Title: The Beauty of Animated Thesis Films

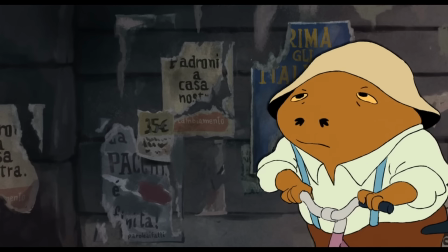736s
The world, on the other hand, is not quite as cute. It's eerie.
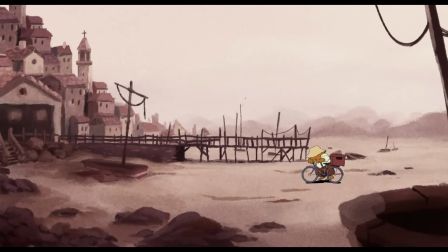741s
The desolate land, the trash and decaying buildings, and most importantly, the drought that plagues the area is...
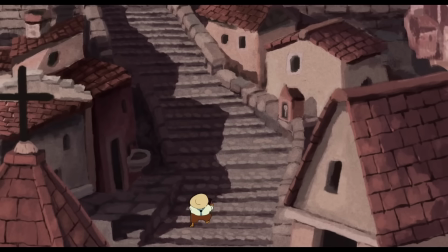749s
I can't even find the right word to describe it. gloomy, pessimistic.
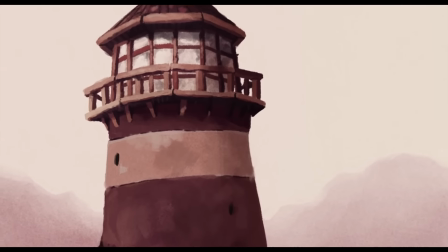756s
The story of Walter collecting any water he can find just to help cultivate a dying greenhouse up in an old lighthouse is dim,
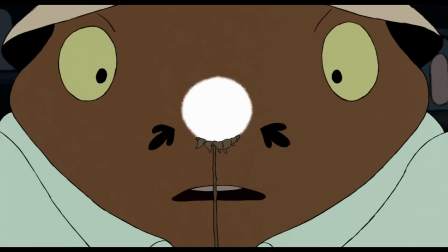764s
but the bloom he's able to create provides this magical visual that is very Ghibli.
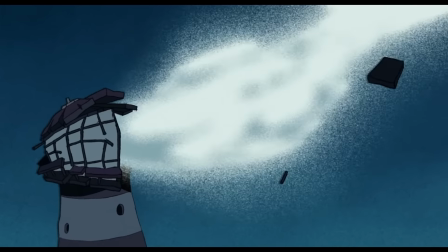770s
The lack of soundtrack isn't a common choice, but it really lets the sound design take a front seat.
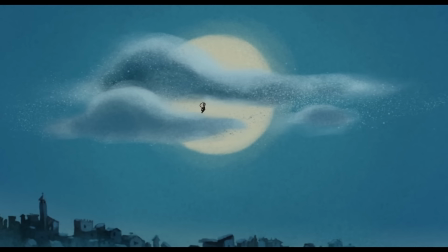775s
This one's a slow burn,
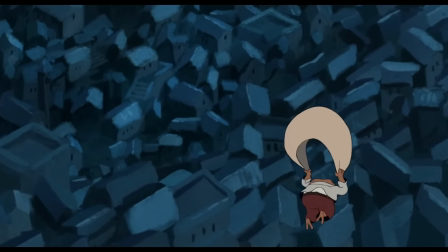776s
but it is truly a lovely story that i adore i just want to put walter in my pocket and take him on a little walk to the park he's so cute
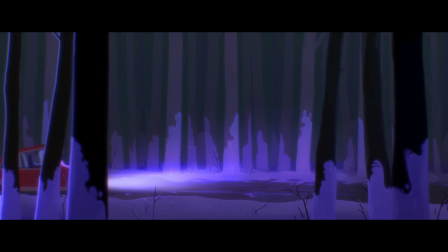788s
this was another massive project
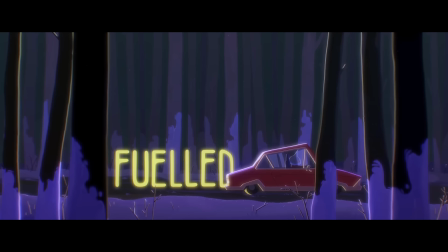793s
that cropped up a couple years ago and while it has been talked about many a time i
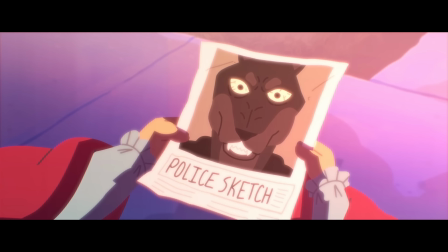797s
felt it would be unfair to not say anything about it in this the story of revenge in this short is told in such a way that i find to be better
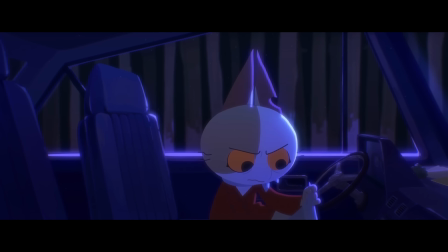806s
than most The tale of this cat lady trying to avenge her boyfriend to kill his killer is great,
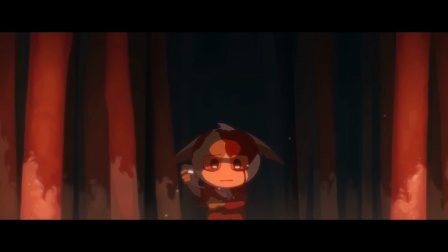813s
not because of the drama it sets up, but because of the fact that she never even makes it to him.
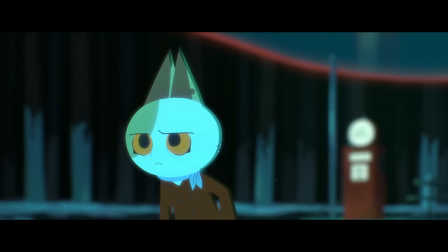818s
The slow descent into madness that builds up as her desperation pushes her further and further past the point of no return.
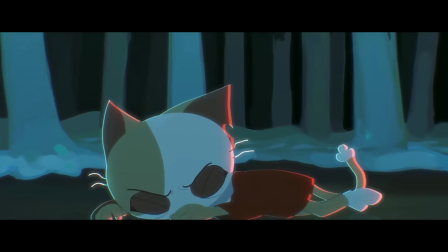826s
This, coupled with a lot of cleverly placed and transitioned flashbacks to when she fell in love with her boyfriend,
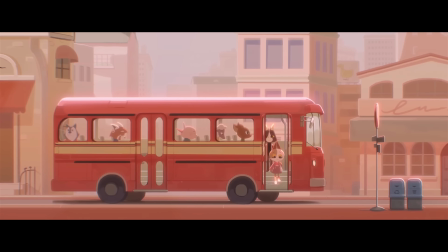832s
really cements the downfall that grief has on her.
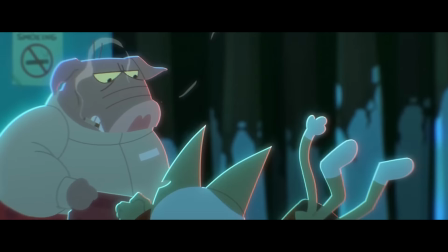835s
To talk about the visuals, the environments are immaculate, stunning in the past, haunting in the present.
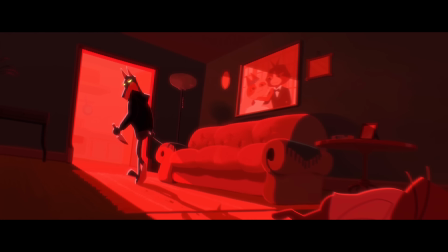842s
I have talked about lighting so many goddamn times in this video, but what they accomplished in this short is breathtaking.
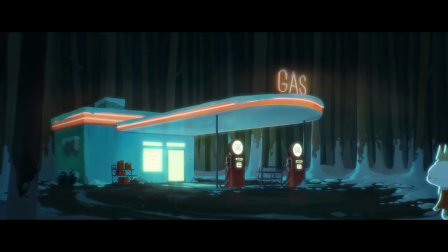850s
The fluorescent light pooling out of the gas station, the warm light of her home as she's dancing with her partner,
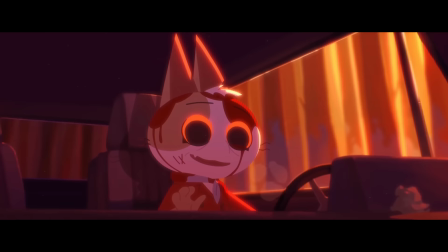856s
the piercing glow of the fire chasing her through the forest. But nothing could ever prepare me for the shot.
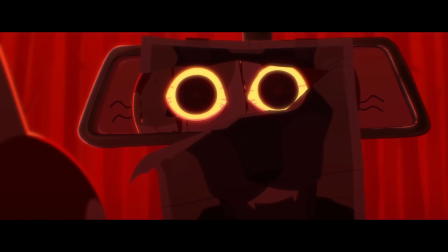864s
Her eyes looking back at her when she was expecting her husband's killer.
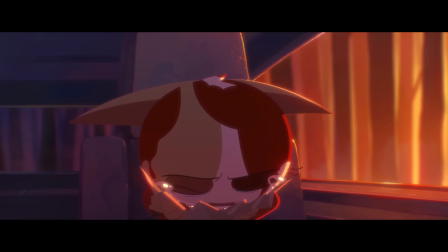869s
The blood dripping down her face, and still the glow of the fire in the background. A persistent reminder of what she's done. God damn, the music is so cool too.
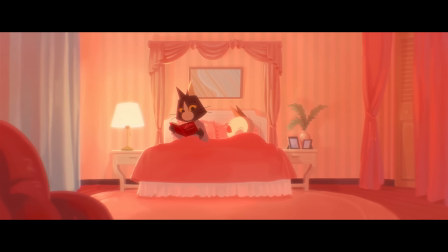882s
The score starting mysterious, a jazzy post-war song kicks in to provide some texture,
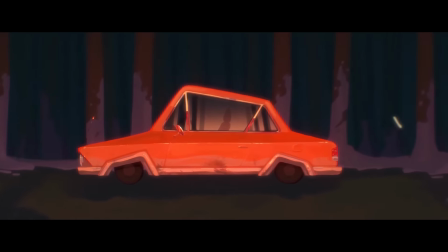888s
and the synth when she's running back to her car, oh my god. Fantastic. Incredible. The people who made this should absolutely be proud of what they've done. So many little details to accompany this mastery in storytelling. It's, it's amazing. And that's gonna do it for this one.
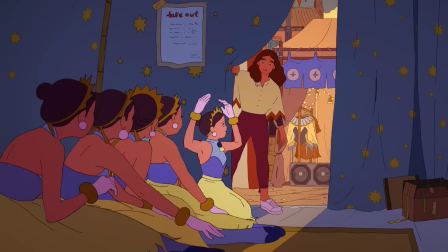907s
I hope you enjoyed it, and I hope you were able to take something away from it.
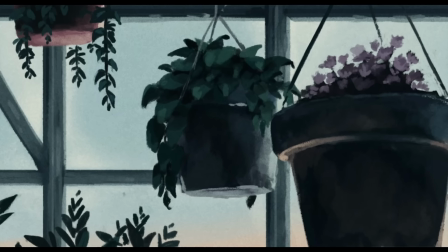911s
Whether that be a new favorite short film, a new perspective on a story you love, or just a greater respect for these projects.
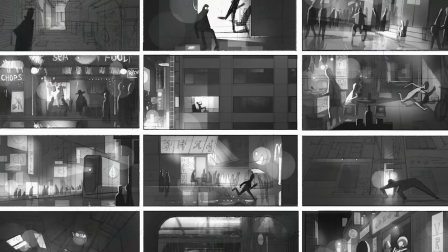917s
Just from looking at some of the work in progress clips and posts, I know these are an absolute monster to make.
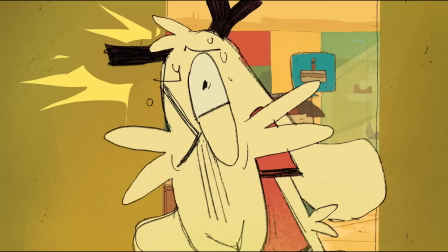924s
But I hope the creators know that they are 100% worth it and should feel proud of their accomplishments.
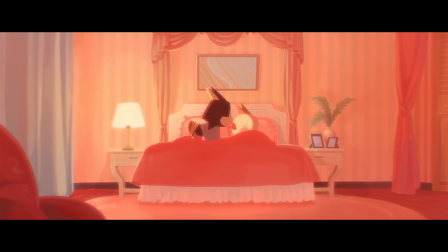931s
Let me know your thoughts on these pieces down below, and if you tried out the weird viewing experience, tell me how that went.
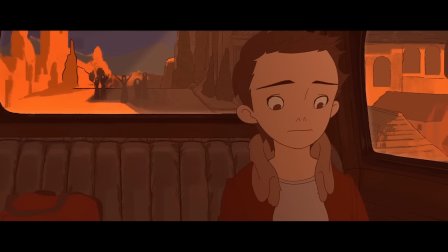938s
Anyway, I'm going to go watch some more of these. So peace.